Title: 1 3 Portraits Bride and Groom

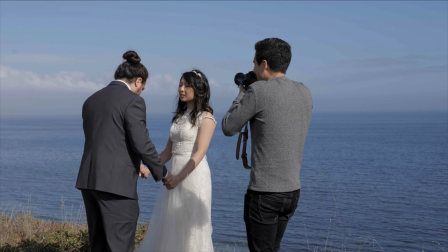[8:17] I think this looks, yeah. Okay. So beautiful. Yeah, it's gonna be really cool.
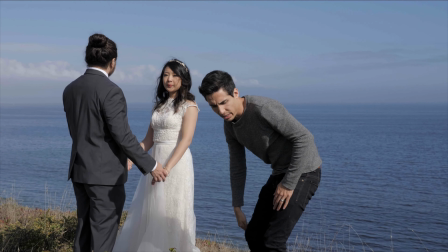[8:22] So let's do, Harmony, do you have some music that you could play? Anything?
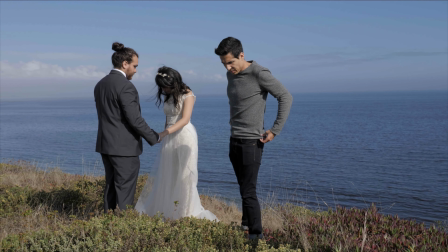[8:30] We could try.
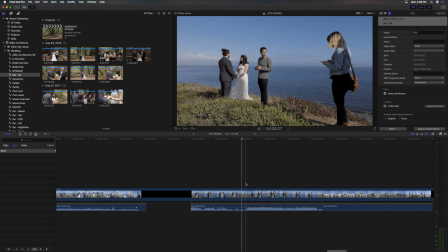[8:35]
Okay, so I asked Harmony to play some music. And here we go.
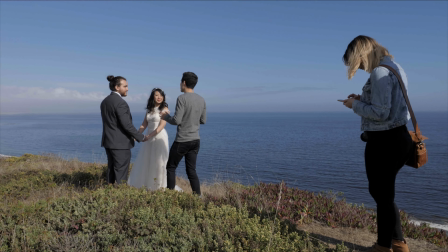[8:42] Oh, okay. Okay, so what we're gonna do is kind of just, if Harmony can get the music on, if not,
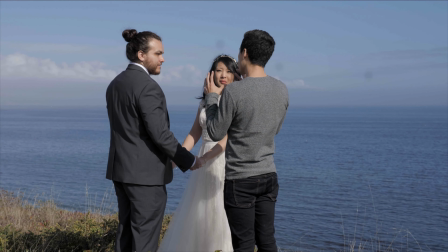[8:48] just picture it in your mind and kind of have your heads together and a little bit of what we did in the woods where your heads were together and you're kind of just like moving
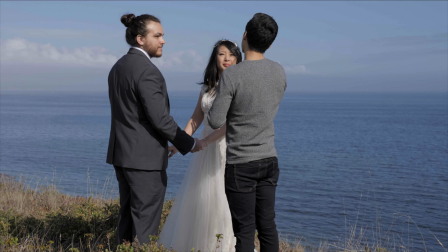[8:54] your hands around and kind of like an intimate moment. And so like I loved what you were doing before where you're kind of just stroking his cheek and then,
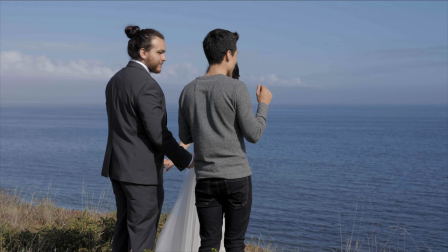[9:03] you know, you could just, Marcos, if you wanted to, you know, like put your,
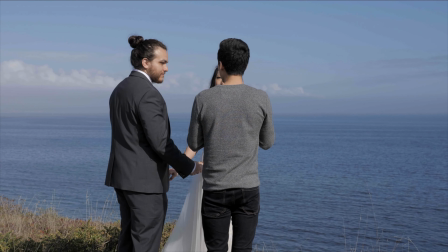[9:07] kind of tuck a hair behind her ear or something like that. Just like those little cute moments, and you could even sway back and forth and kind of picture yourselves,
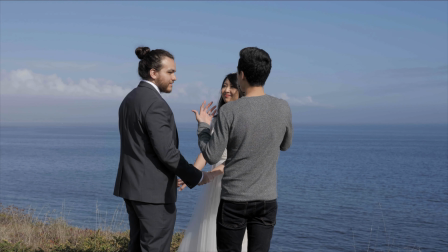[9:16] we're dancing in the middle of here and we're just doing those little cute things.
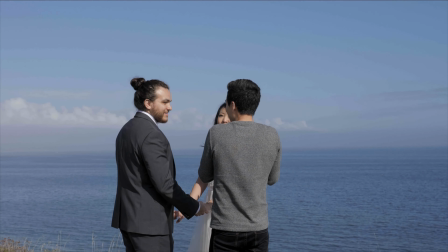[9:20] And we're like, I'll be focusing on the hands or like your smiles and things like that.
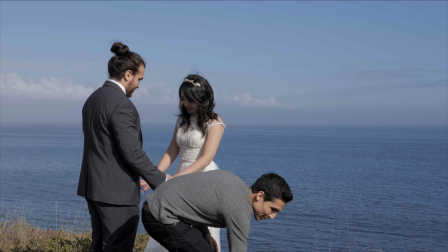[9:25] Make sense? Yeah. Okay, cool.
So bam, there it was, just explaining to them what they're gonna do. If you notice, I made sure to say, hey, you know, Marcos, tuck her hair behind her ear, and Abby, I want you to, you know, run your hand across his cheek.
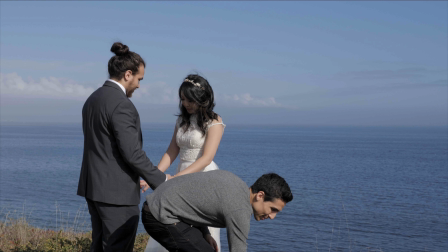[9:44]
And I'm giving them just little things to pull from so they don't just start listening to the music and they're like, what do I do with my hands?
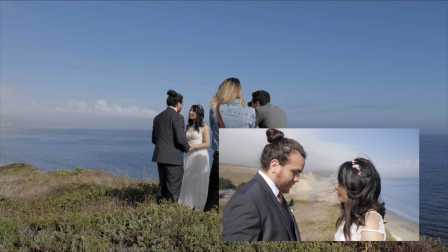[9:51]
The wind got a little too overbearing here, and you can't really tell anything we're saying, but I want you to see Okay, so what it looks like after that direction. So we started playing the music, and then we just really shut up.
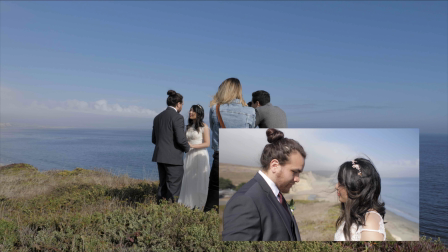[10:06]
And this is the important thing. You want to be quiet. You want them to really imagine that they're all alone. Listen to the music, because that's when the magic happens.
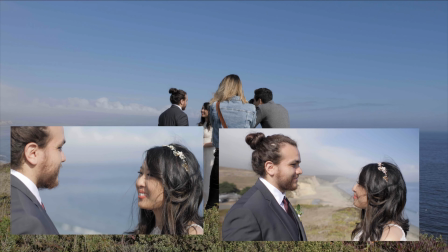[10:17]
So the music starts playing, and I think I just tell them, go ahead.
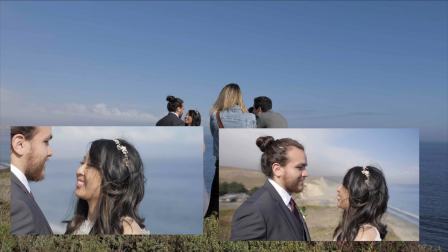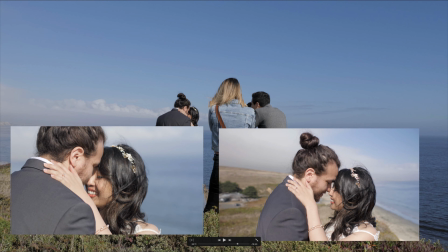[10:31]
And just right away, like, look at how cute this moment is, and this moment. And this is all in slow motion, so I can slow this down whenever I need to and however I want to really pull out these gems.
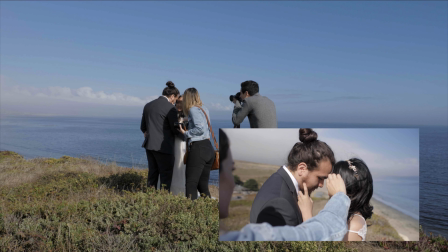[10:45]
Harmony went in to fix her hair. You always want to pay attention. Is there hair crossing the bride's face that's making the shot not look the best? There Harmony is getting her close up.
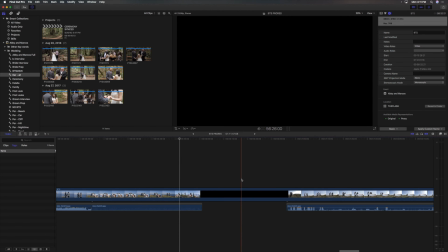[10:58]
And there you have it. They're just fully in that moment, and we're getting all those little details.
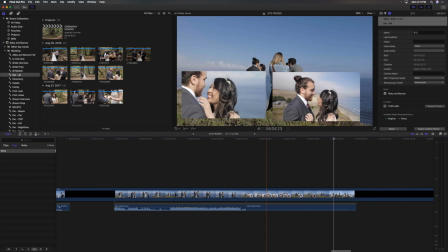[11:07]
And we could have filmed this even longer, but you notice they're just swaying back and forth. She's adding in the little hand moments, and when I slow this down, I'm gonna have a super solid moment. So if you're not doing this moment pose with music at a wedding, start doing it.
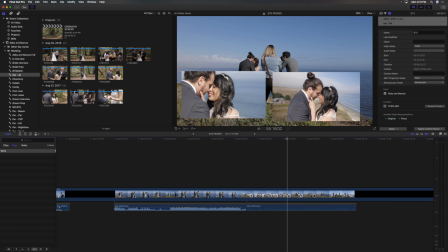[11:25]
This is our favorite set of shots that we get from the day, because it's limited amount of direction and they're always golden.
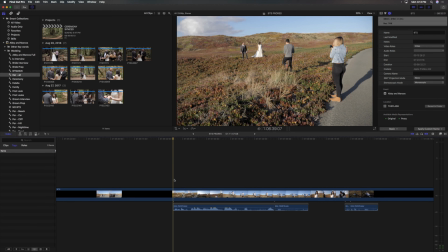[11:34]
Okay, so here's another pose that falls into the artistic category. This is one that I don't always do, but when it works, it's really solid. Now this is really simple.
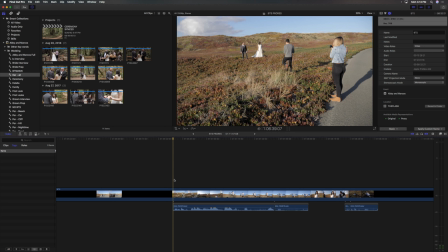[11:46]
You have the bride looking off in the distance, usually towards the sun, and you have the groom walk up to her. And when you film it in slow motion, it creates this very dramatic effect. So here's how I set this up and the shots that follow.
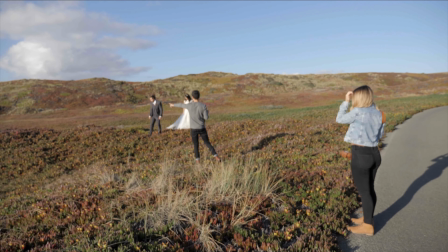[12:04] Okay, so Marcos, you're gonna walk over there a little bit, and then Abby, you're just gonna be looking this way.
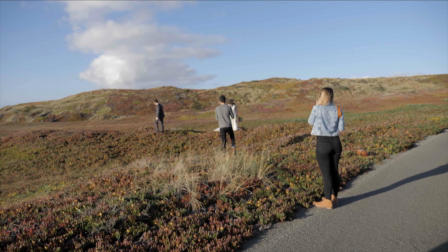[12:11] Love it.
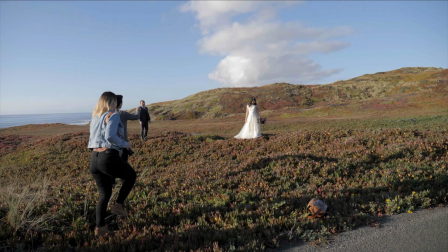[12:14] Okay, so Marcos, you're gonna just walk up to her, and you're gonna go get her and just kind of snuggle in.
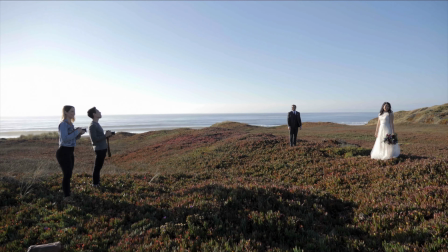[12:20] Okay, she's like, oh. And she's like, oh my gosh, my love. You're out here in the wilderness.